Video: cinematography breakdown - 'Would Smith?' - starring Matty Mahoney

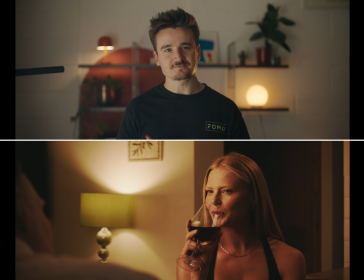(4:02)
Next time, I think I'd just do a basic cove setup with the Nanlux bouncing off a sheet of unbleached muslin, as I think it does look a little bit lit, which is just the nature of using a light dome because it's very focused. A practical on in the room behind her would have added another very easy layer of depth too, so I'm annoyed I didn't think of that.
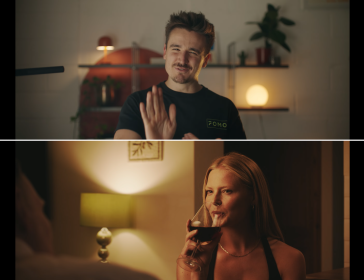(4:20)
And I probably should have moved him forward a bit as they seem a bit distant. And then just lastly, a Titan tube overhead could have created just this nice rim light around his face and just added another layer of depth. And if that lamp is supposedly lighting her up that much, then we should probably see some of it on his face too.
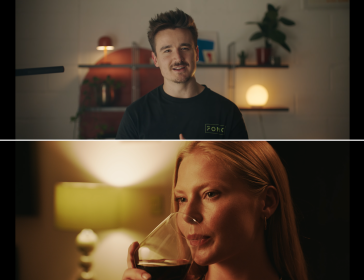(4:38)
I think same really in the close-up. The light in the room behind would have been particularly good for this shot as it's just quite flat behind her. I think a slightly more front-on angle would have been better as it feels a bit disconnected from her eye line,
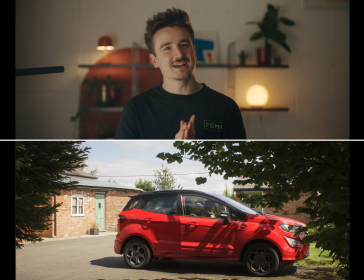(4:51)
more like we're a separate person in the room rather than being part of this very intimate conversation that they're having. Next up, we have a masterclass in how not to do the most important part of filming exteriors, scheduling.
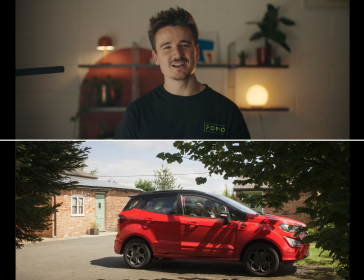(5:06)
I will give myself a little bit of leeway as we shot the whole thing in like a day and a half, so we just had to shoot each scene whenever we had the actors. But harsh midday sun was not the time to do these exterior shots,
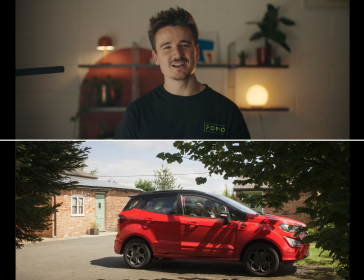(5:20)
especially as we had to be looking in this specific direction in order to set up the next shot where the brother goes to the shed and discovers some stuff. So everything is just front lit and flat. The trees were my attempt to add some depth, but compositionally, I just don't think it really works as the focus is on the trees.
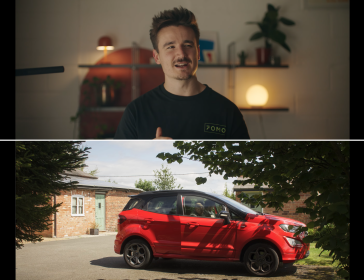(5:38)
And although I think a longer lens and kind of a camera move, panning and tilting with the car as it comes in, would have helped a lot and just made it all feel much less flat. So in this next scene, I feel like it's definitely better.
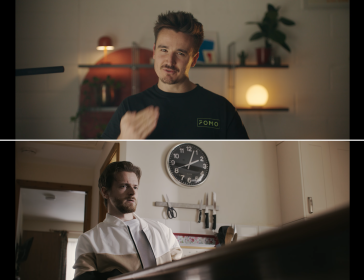(5:52)
This is a kind of a pivotal moment with quite a serious and nasty discovery, so the harshness of the key light is spot on, I think, to show someone who's just had their whole world turned upside down. Only things, some sheer curtains on the window in the background would have just brought the ambient level down behind him,
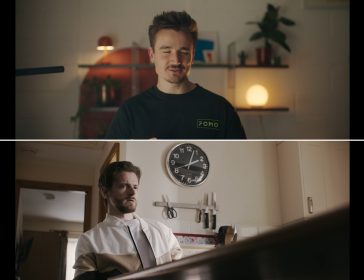(6:08)
creating more contrast and picking him off the background, as it does all just sort of get a bit muddy behind him. There is a nice backlight coming through too, so I wish I just added like another small lamp just to kind of exaggerate that. I wish I'd also just moved the table way out. It's impossible to tell exactly where that table is within the room,
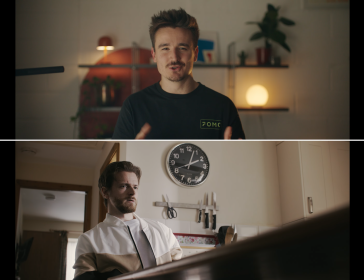(6:26)
so no one at all would have noticed if I'd pulled him and the table away from the wall just to add a little bit more space and depth between him and the background. I think I shot the whole film at a T5.6, as I didn't want it to look pretty.
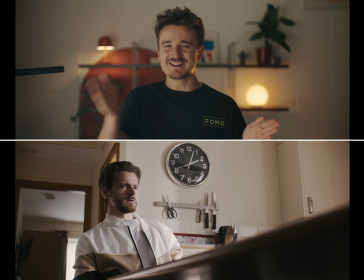(6:41)
I hate saying what my references were, as it kind of just shows how far my work is from what I was after, but No Country for Old Men was kind of a key reference,
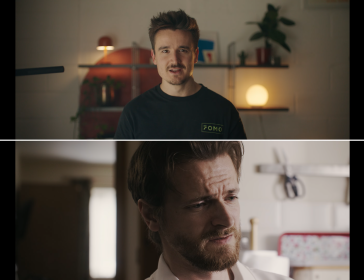(6:49)
and Deakins uses some fairly deep stops in that, but whilst I think that worked great for some other shots, a lower stop would have definitely worked a bit better here, just to add more of that separation between subject and background. I do like the foreground detail of the table though. I think it kind of, the frame within a frame thing I think works quite well.
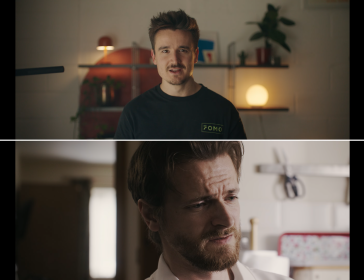(7:09)
This one I think is actually pretty good. A production designer would have come in handy, as we didn't have one, just to sort of dress the kitchen a little bit, as the scissors just feel a bit weirdly placed there.
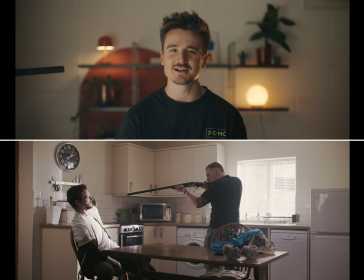(7:19)
But other than that, I think I'm fairly happy with this scene. Next one. I think this version of the dining room scene works a lot better. I called the light way down to suit the tone of the scene, and I actually really like the hardness of the light on Harley, the seated character's face.
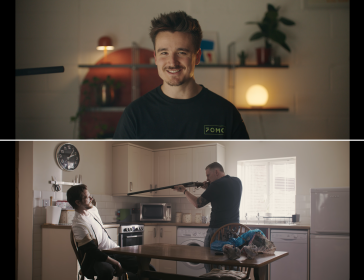(7:34)
One thing though, if we'd had a costume designer, I definitely would have asked to not have a white t-shirt or jacket. It's essentially just acting as a massive bounce now, and that whole area is just way too hot and quite distracting.
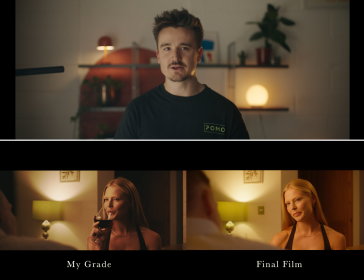(7:47)
Curtains and shears again, when he just limited the spill on the background and brought the room ambient way down. I wish I'd also put another light behind Harley in the little hallway behind him, motivated by one of the windows in the rooms, just to sort of light up Chris, the other character,
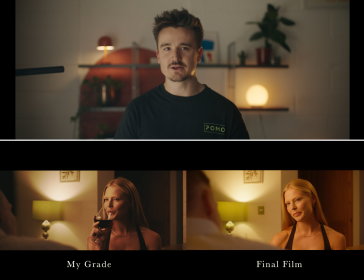(8:04)
because his face is kind of getting a bit lost. Although I think the main thing that lets this scene down is the lack of foreground detail.